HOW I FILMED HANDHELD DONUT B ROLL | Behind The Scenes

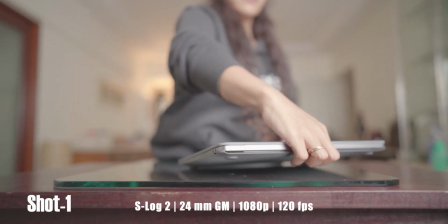4:06 This is the first shot with the laptop and
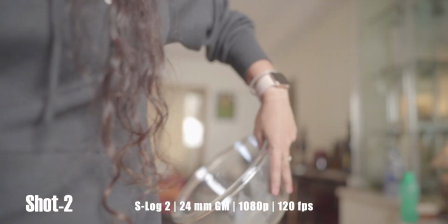4:12 then the second shot with the mixing bowl.
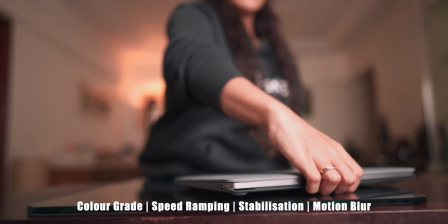4:16 And this is the final shot with some additional motion blur effect for smooth transition.
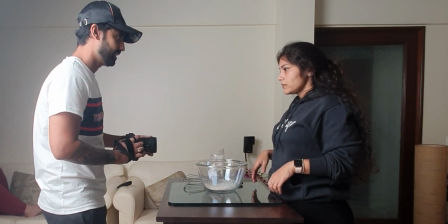4:24 Next up we have the shot of flour being drizzled into the mixing bowl.
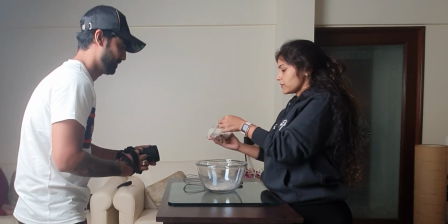4:29 It is important to note that I shoot everything on manual focus.
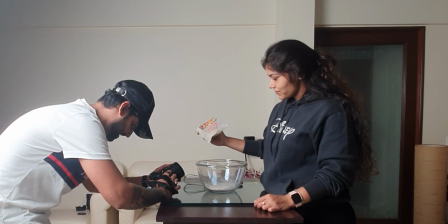4:34 So before taking any shot, I first set the focus on my main subject and then I go ahead to take my shot.
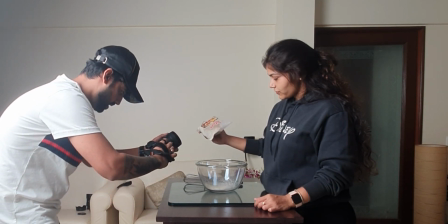4:43 Since the last shot ended with the camera tilting downwards,
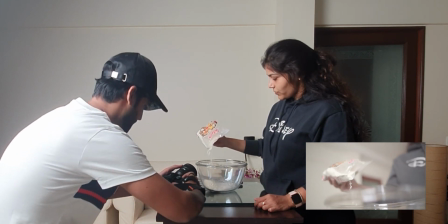4:47 this shot was required to start with camera tilting down as well for a smooth transition.
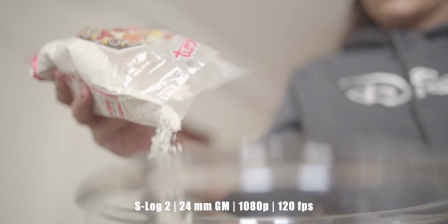4:56 This is the raw footage without any color or effects. And this is the final transition.
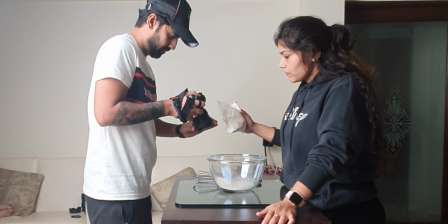5:06 Now in extension to the previous shot, I thought showing flour being drizzled into the mixing bowl is necessary to add to the story.
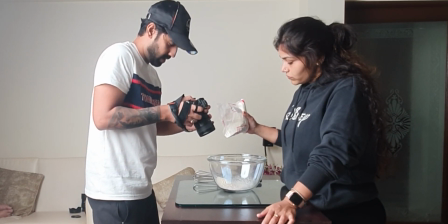5:15 Whenever we talk about storytelling, it is important to plan your shots that are well connected to each other.
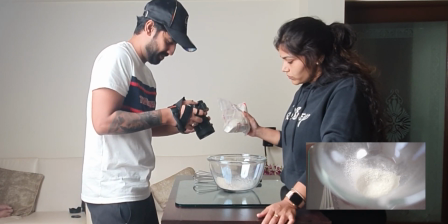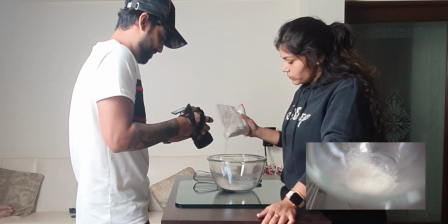5:26 So we took a couple of tries as I wanted just about right amount of
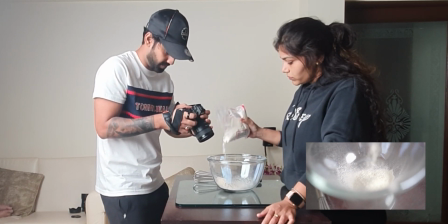5:31 flour falling into the bowl with camera tilting upward towards the end of the shot.
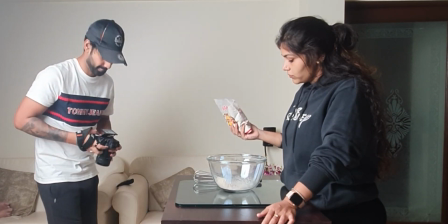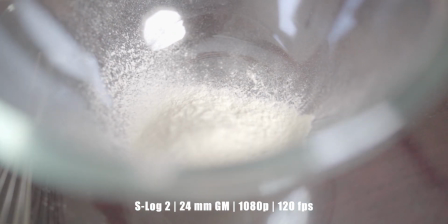5:41 This is the raw footage that I got and this is the final shot.
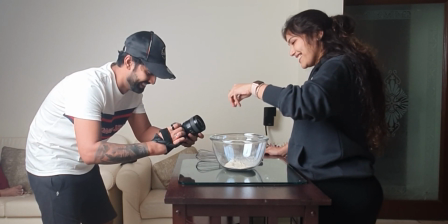5:47 Now again for our next shot, I set my focus on the fingertips so that the salt being sprinkled can be seen clearly.
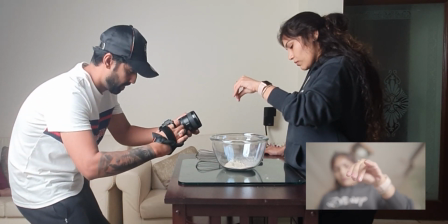5:56 Now, it is usually very difficult to keep the subject in focus when you are dealing with an aperture as fast as f1.4,
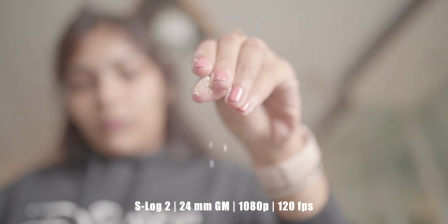6:05 but I somehow managed to get a decent looking shot. I also added some keyframing for a better looking transition.
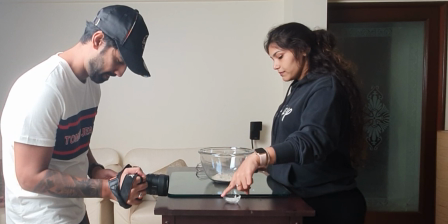6:16 Moving on, we now have a shot where sugar is to be added to the mix.
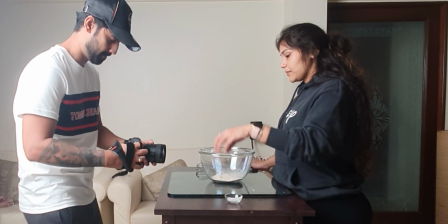6:21 So trying my best to keep the fingers in focus, I followed Charvi's hand, picking up the sugar,
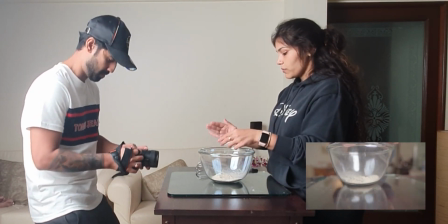6:29 coming back over to the mixing bowl and dropped some sugar into it from her palms, ending the shot with the camera tilting downwards again.
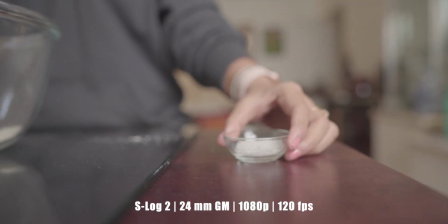6:38 This was again a difficult shot to keep in focus and I thought I could have done better than this one to be honest.
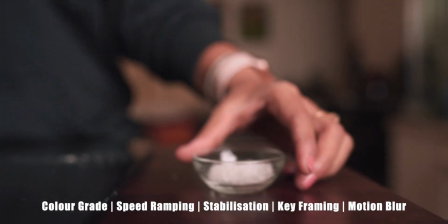6:45 But anyway, this is the final shot after adding some effects.
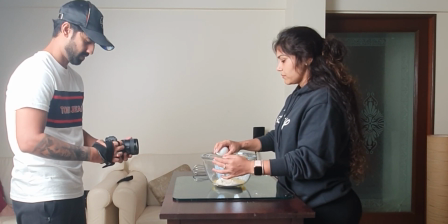6:50 moving on to the shot we were excited about the most breaking the egg this was i
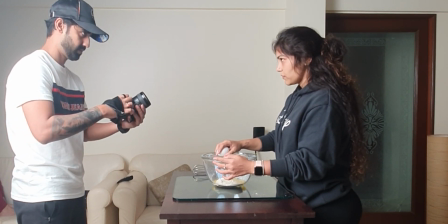6:57 think the most difficult shot to nail in this entire sequence mostly because not everything is in your control
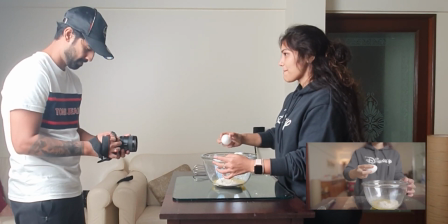7:05 such as breaking the egg in itself
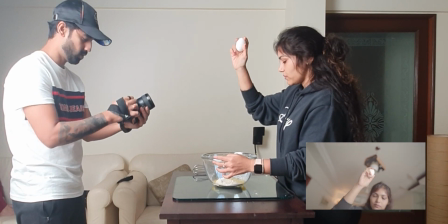7:10 it was also important that the yolk fell inside the container for
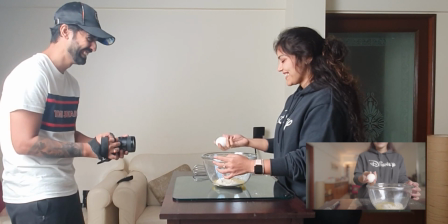7:15 which chavi had the idea of hitting the egg on the inside of the rim of the bowl.
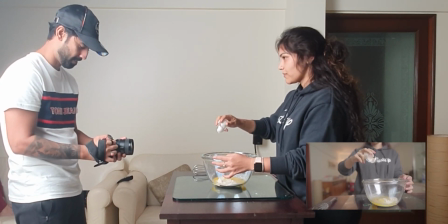7:22 After a couple of tries the egg finally broke and I got a fairly decent looking shot
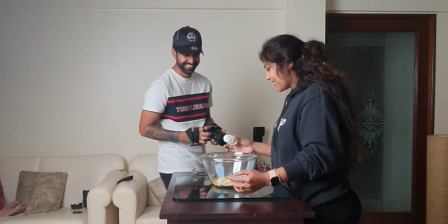7:28 then added
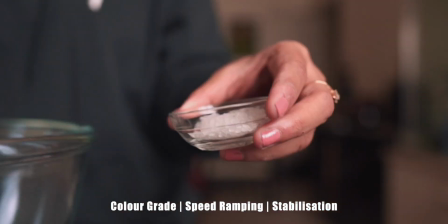7:40 some speed ramping to make it a smooth transition from a previous shot.
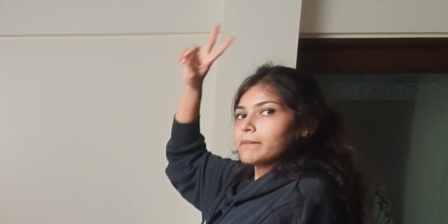7:46 Next up we have a shot of different liquids being added to the mix there
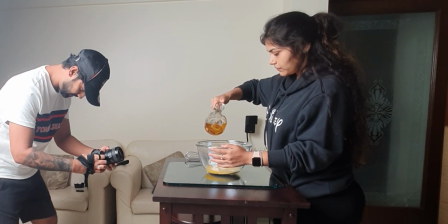7:53 is not much to it but I made some changes to these shots to what I had initially planned I
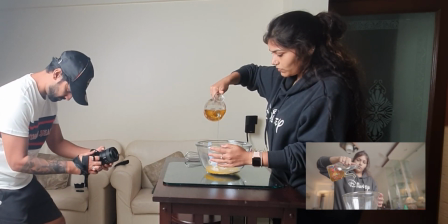8:00 decided to go easy with this one and took three panning shots of the oil milk and water
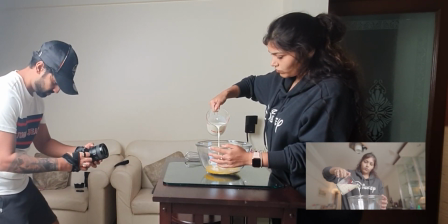8:07 being poured into the bowl in a similar manner and then added some speed ramping to stitch all of them together.
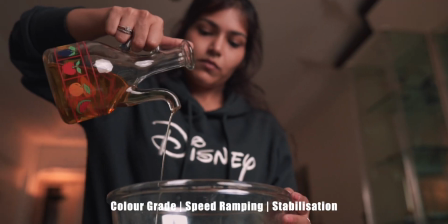8:22 This is the final shot.
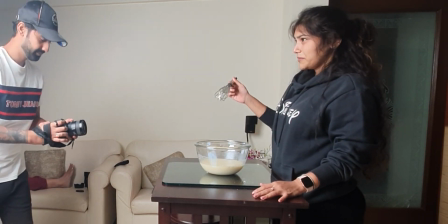8:25 Now for our next shot I wanted to show the mix was kind of ruined so she had to order doughnuts because they can't be made anymore.
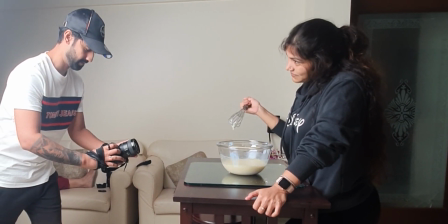8:36 So again for this shot I set my focus on the subject and then slowly panned the camera from
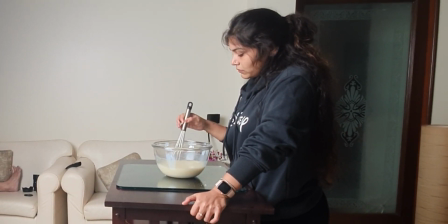8:43 a defocused position to the subject in focus to make it look cinematic and
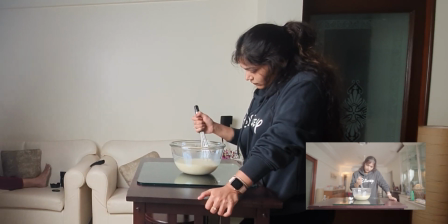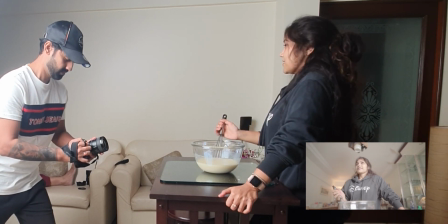8:59 then I added the ring bell sound effect in post indicating that the doughnuts have
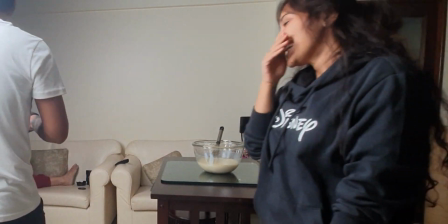9:03 arrived this
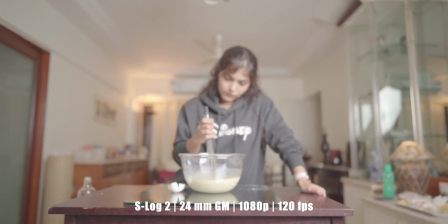9:09 is the raw footage without any color or effects and
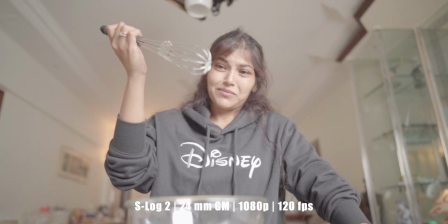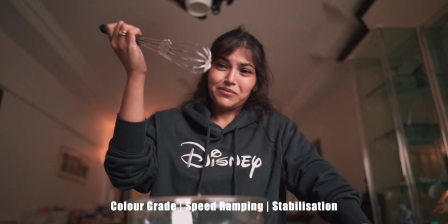9:21 this is the final shot moving
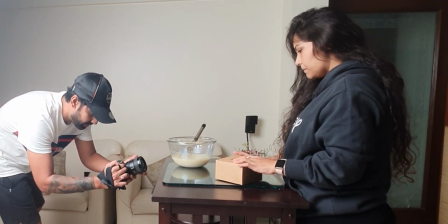9:25 on to the last shot of the sequence this is a very similar shot to the previous one only
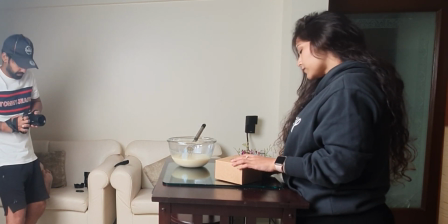9:37 to make it a little different and interesting I decided to push the camera from a slightly tilted angle
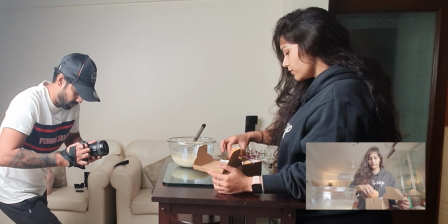9:43 and gradually straight in the camera as the subject comes into focus this
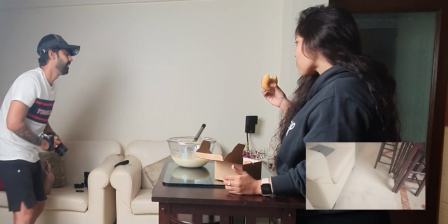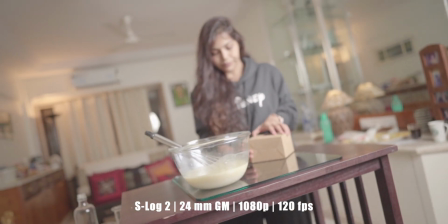9:58 is the raw footage and
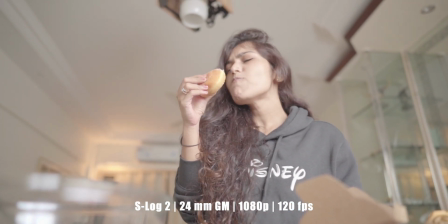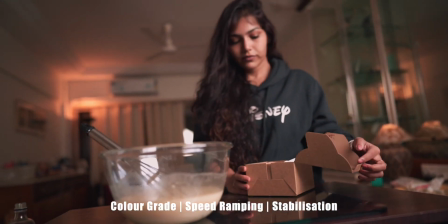10:10 this is the final shot
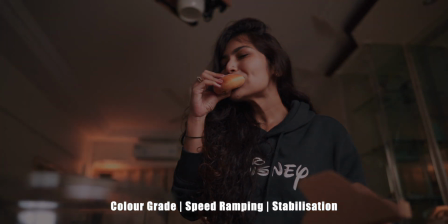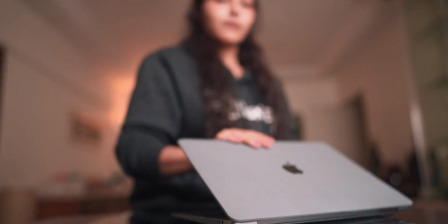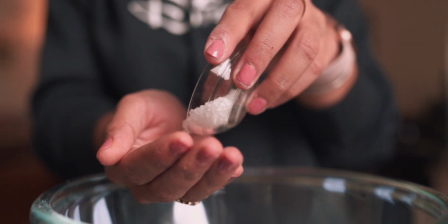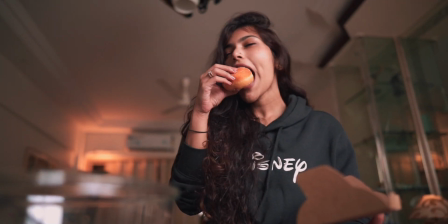So that was it. That was the final sequence. We had lots of fun shooting it and I hope you guys liked it and learned something out of it. And if you did, please give it a thumbs up and subscribe to the channel if you haven't already. Also, please do let me know in the comments down below if you want to see more of such V-roll sequences behind the scenes going forward and I'll try to create as much as possible. Thank you guys for watching and I'll see you guys in the next video. Peace!